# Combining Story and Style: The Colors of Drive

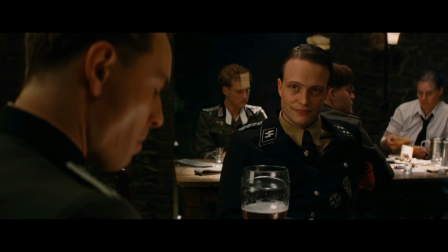(0:00) Three glasses.
We use two main senses when we watch films, sight and hearing.
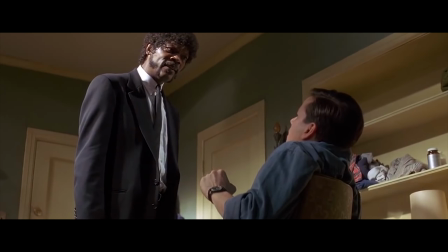(0:07)
It's the job of the director to give the story to us through those two mediums in the way he or she sees fit.
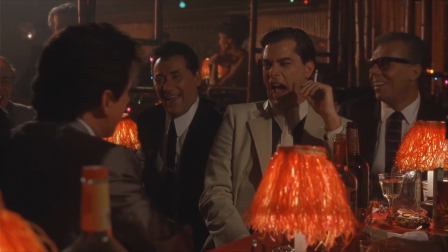(0:12)
The way the director presents his or her story is their particular style. Different styles can create a trademark look that we identify with particular directors.
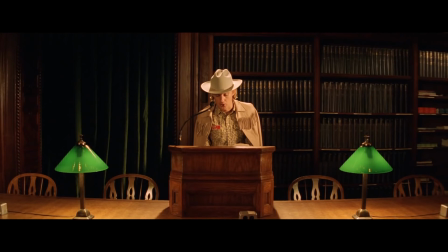(0:21)
The dark worlds of David Fincher, the symmetry of Wes Anderson, or the gothic tones of Tim Burton.
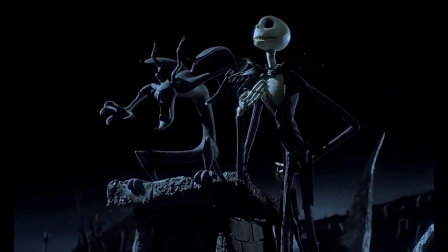(0:27)
Everyone loves beautiful cinematic images.
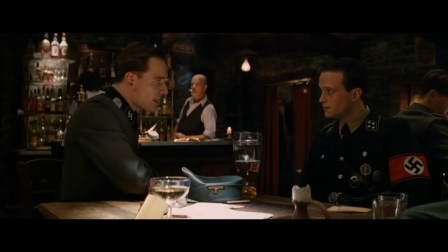(0:29)
These images have the ability to show massive scale or extreme intimacy and evoke intense emotion from an audience.
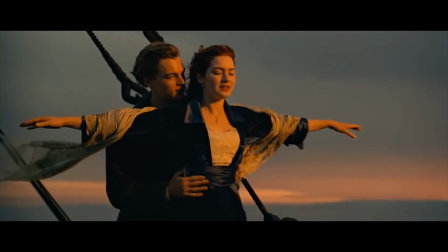(0:36)
Creating the perfect blend of light, color, and an actor's performance can make some of the most culturally iconic scenes that will live as long as film exists.
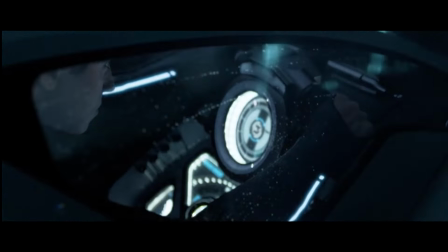(0:45)
But sometimes the mark is missed. Sometimes a beautiful image becomes only that, a beautiful image.
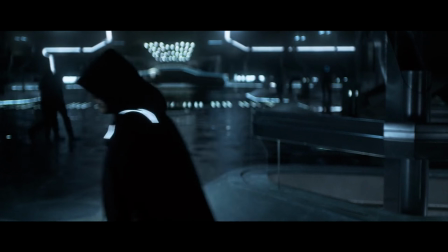(0:51)
Just because a shot is beautiful doesn't mean your audience will connect with what is happening on screen on an emotional level.
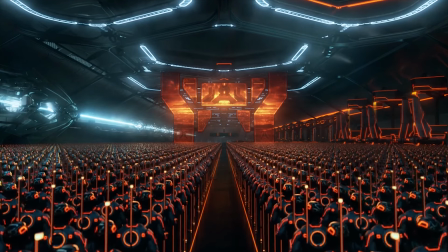(0:58)
When someone says that a film was all style and no substance, what do they mean by that?
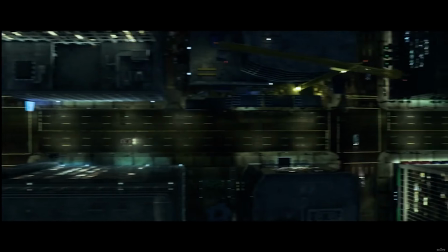(1:03)
Personally, when I make this claim, I mean that the film cared so much about the visual and auditory components to the point that the story suffered. A great example of this problem is Tron Legacy. This sequel brought the original 1982 movie to full life.
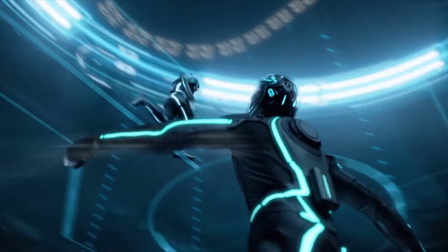(1:17)
The futuristic digital world was amazing. The use of The cold light and a clean glass world created stunning visuals.
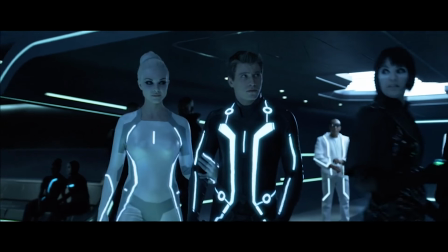(1:24)
This was paired with a score that was perfect for the feeling of the film.
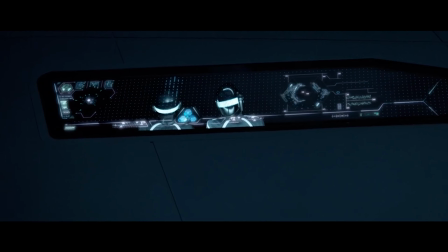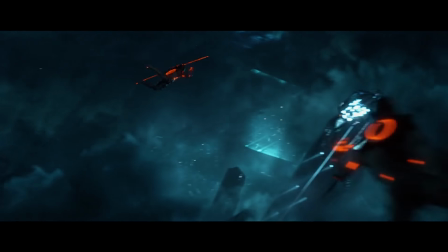(1:32)
This obsession over style created a story that was filled with forgettable characters and an uninteresting plot.
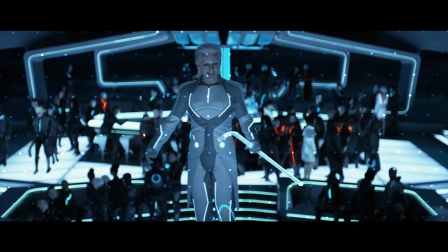(1:39)
Flat characters with poor motivation moved through a highly stylized world that was just that, highly stylized.
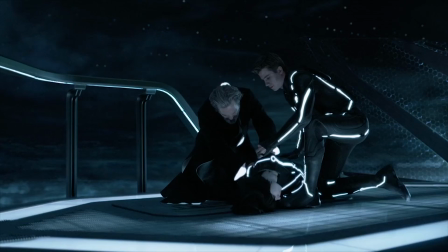(1:45)
And it wasn't enough to hide the blatant problems with the narrative. This problem has recurred over and over throughout the history of film, especially in the last few years.
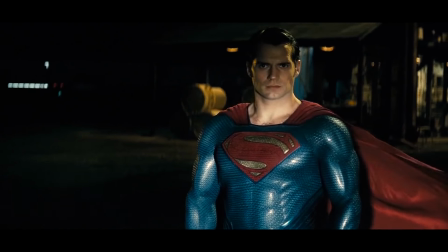(1:54)
Zack Snyder has been at the forefront of this type of filmmaking for a long time. His visual style is one that is easily recognizable, even iconic at times.
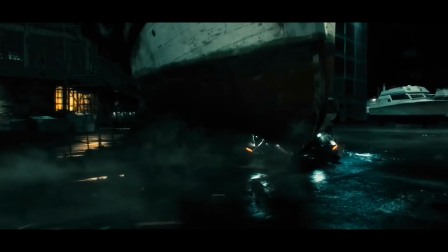(2:06)
But he strives to achieve the perfect image and he wants to hold to that image as long as possible whether or not it adds anything to the plot.
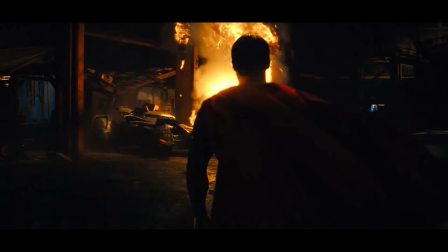(2:14)
You don't have to look far to see how much Zack Snyder loves his images, especially in slow motion,
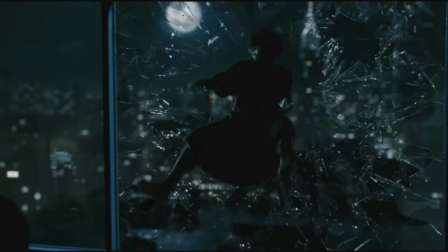(2:19)
but telling a story that impacts the viewer should always supersede creating beautiful images.
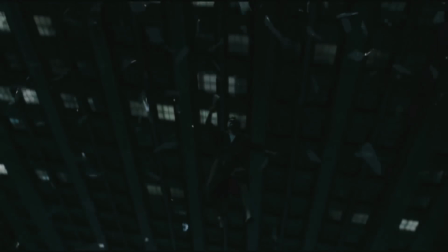(2:24)
But what happens when you create a connection between story and style? I think one of the best examples of this is Nicholas winding Refn's drive.
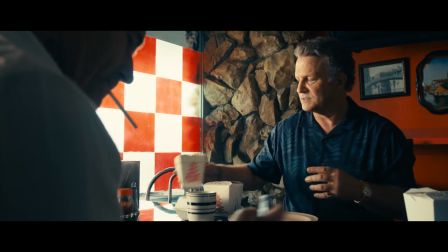(2:32)
Refn's visual style is most noticeable in his use of vibrant colors. He uses colors in such striking ways because he is colorblind.
I wanted to show to everyone else that having any kind of handicap can also be a blessing.
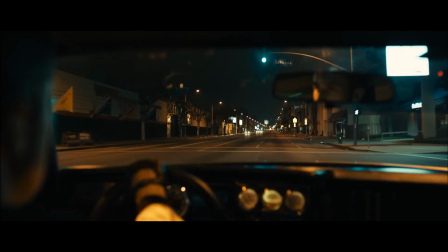(2:50)
Refn's use of color and drive makes it one of the most visually stunning films I've ever seen.
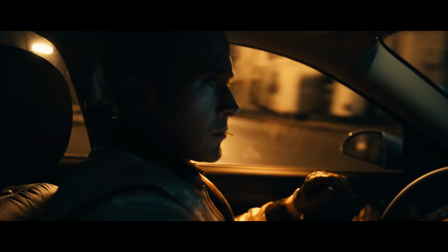(2:55)
It uses a mixture of blue, red, and orange throughout the film. The use of these colors together is nothing new in movies.
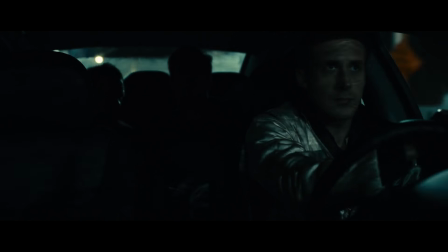(3:02)
If anything, these colors are overused. It's not the colors themselves, but the intentional way they are used to complement the story. This intentionality is most noticeable with the driver and his relationship with Irene.
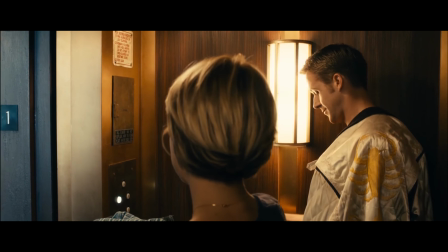(3:15)
Just letting you know, the rest of this video will spoil all of Drive.
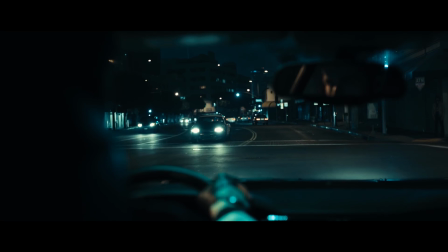(3:19)
Early in the film, it is established that the Driver's world uses a predominantly cold blue color palette,
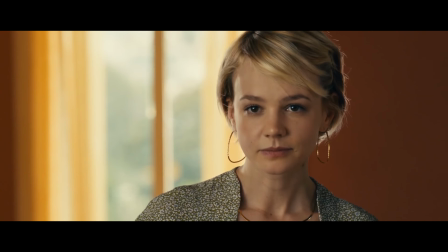(3:24)
and Irene's world uses a predominantly red and dark orange color palette. The Driver is a character that is familiar with the harsh environment of the criminal underworld.
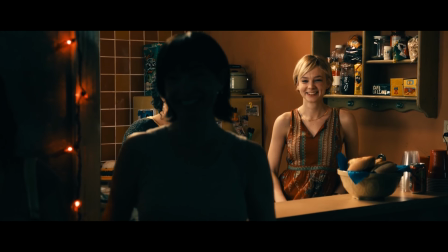(3:33)
Irene has only had a small amount of exposure to this world, and lives in a more innocent environment.
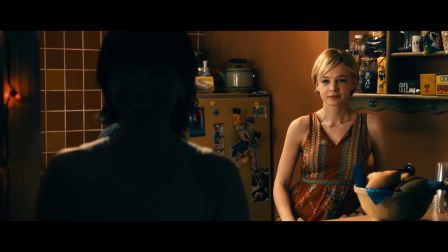(3:39)
These two worlds influence one another at different points in the film.
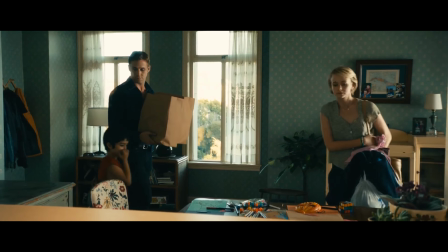(3:42)
When the driver enters Irene's apartment for the first time, we see that the walls of the room are blue and dark orange.
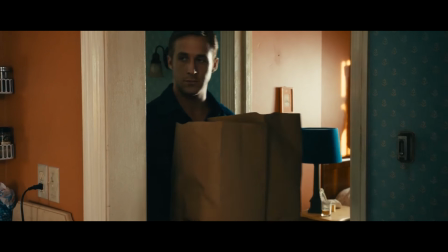(3:49)
Irene's husband is in prison, which explains the presence of blue already in Irene's house even before the driver enters her life.
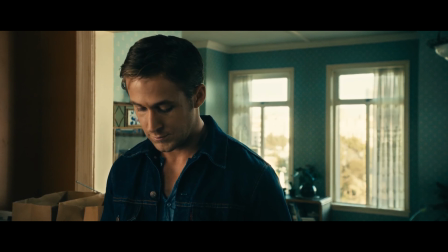(3:55)
When they begin their conversation, the driver is framed in a blue background and Irene is framed in a dark orange background.
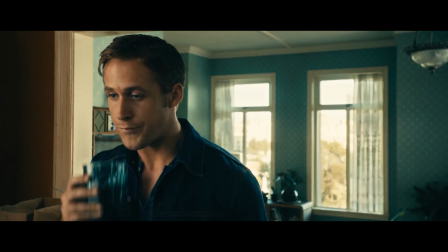(4:02)
This striking color difference separates them even though they are in the same space.